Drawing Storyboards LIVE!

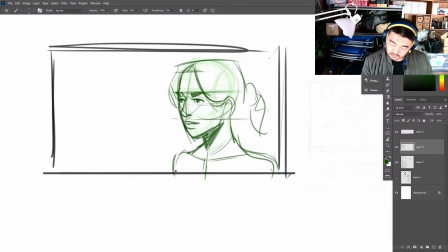47:46 There's no expression on her right now. It's because I don't have a story, but you know, I could always create one later. And I mean, it comes down to all these details. It's like, what is she wearing, you know? I typically don't put that much clothes on people.
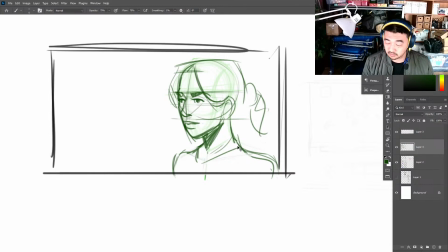48:04 Like, I'll just put like a shirt, because just keep it generic, because if you put a blouse on, if you put like spaghetti straps, it becomes very specific, and people are like, well, wait, that's not right.
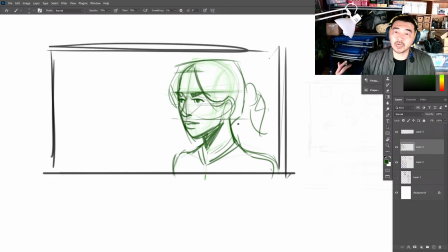48:19 You know, she needs to be wearing a dress, or she needs to be wearing a tube top, you know, and then that changes the story. So if you just have it in like a regular shirt,
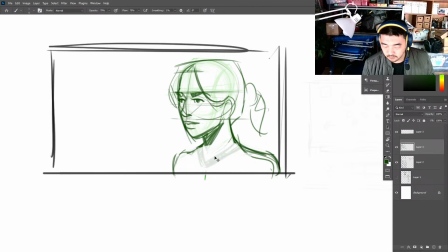48:35 maybe I'll change from a V-neck to a crew or something, or I'll do a wider opening. I like doing wider opening ones for women because it's it reads well and in somewhat style.
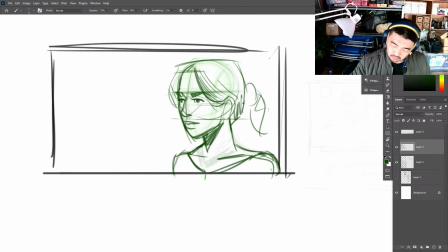I'm gonna make her looking.
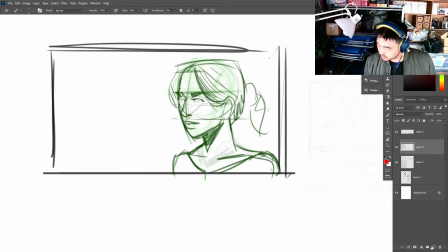49:08 So how do I make the, here's the question that I've had, is how do you make it look like, bless you, how do I make it look like they're looking at somebody over there on that side? Well, you don't draw the pupils rounded like this. You draw them
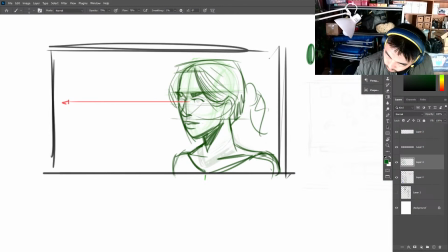49:30 more like this. But I'm going to flip it.
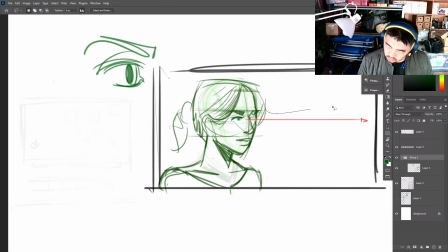49:51 And I don't like the position of her head because it looks like she's gonna like looks like this.
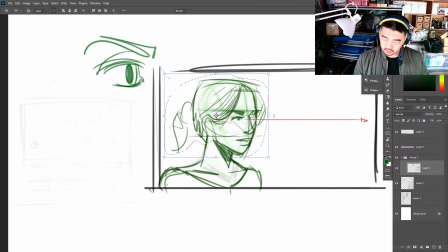50:06 So I'm gonna move her head, I'm gonna tilt her head up a little, bring it back a bit, balance it out a little bit more.
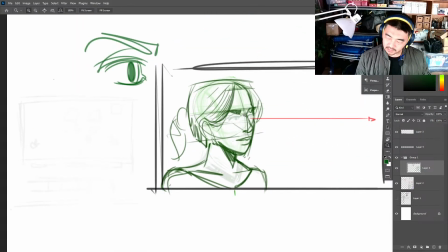50:21 Sometimes just doing that gives some attitude to the head.
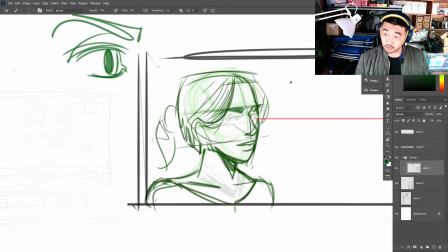50:27 SSU, standard storyboard uniform. That's cool. I love that.
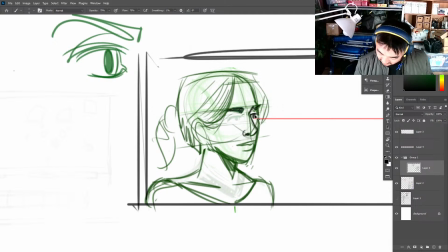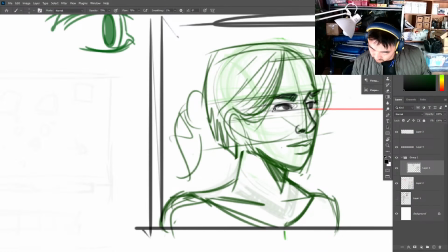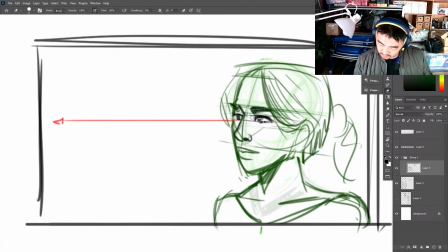51:09 She looks all cross-eyed.
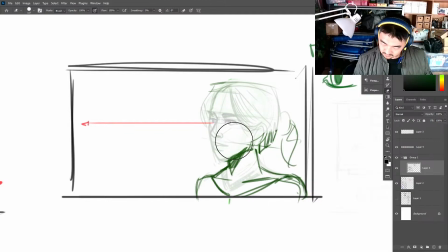51:16 So let's knock that all back.
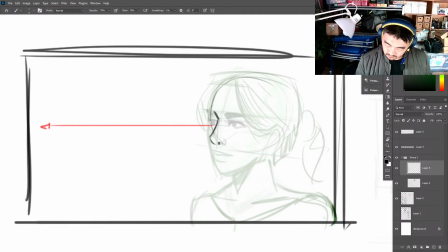51:25 Again, even when I'm cleaning up drawings, I like to keep it loose.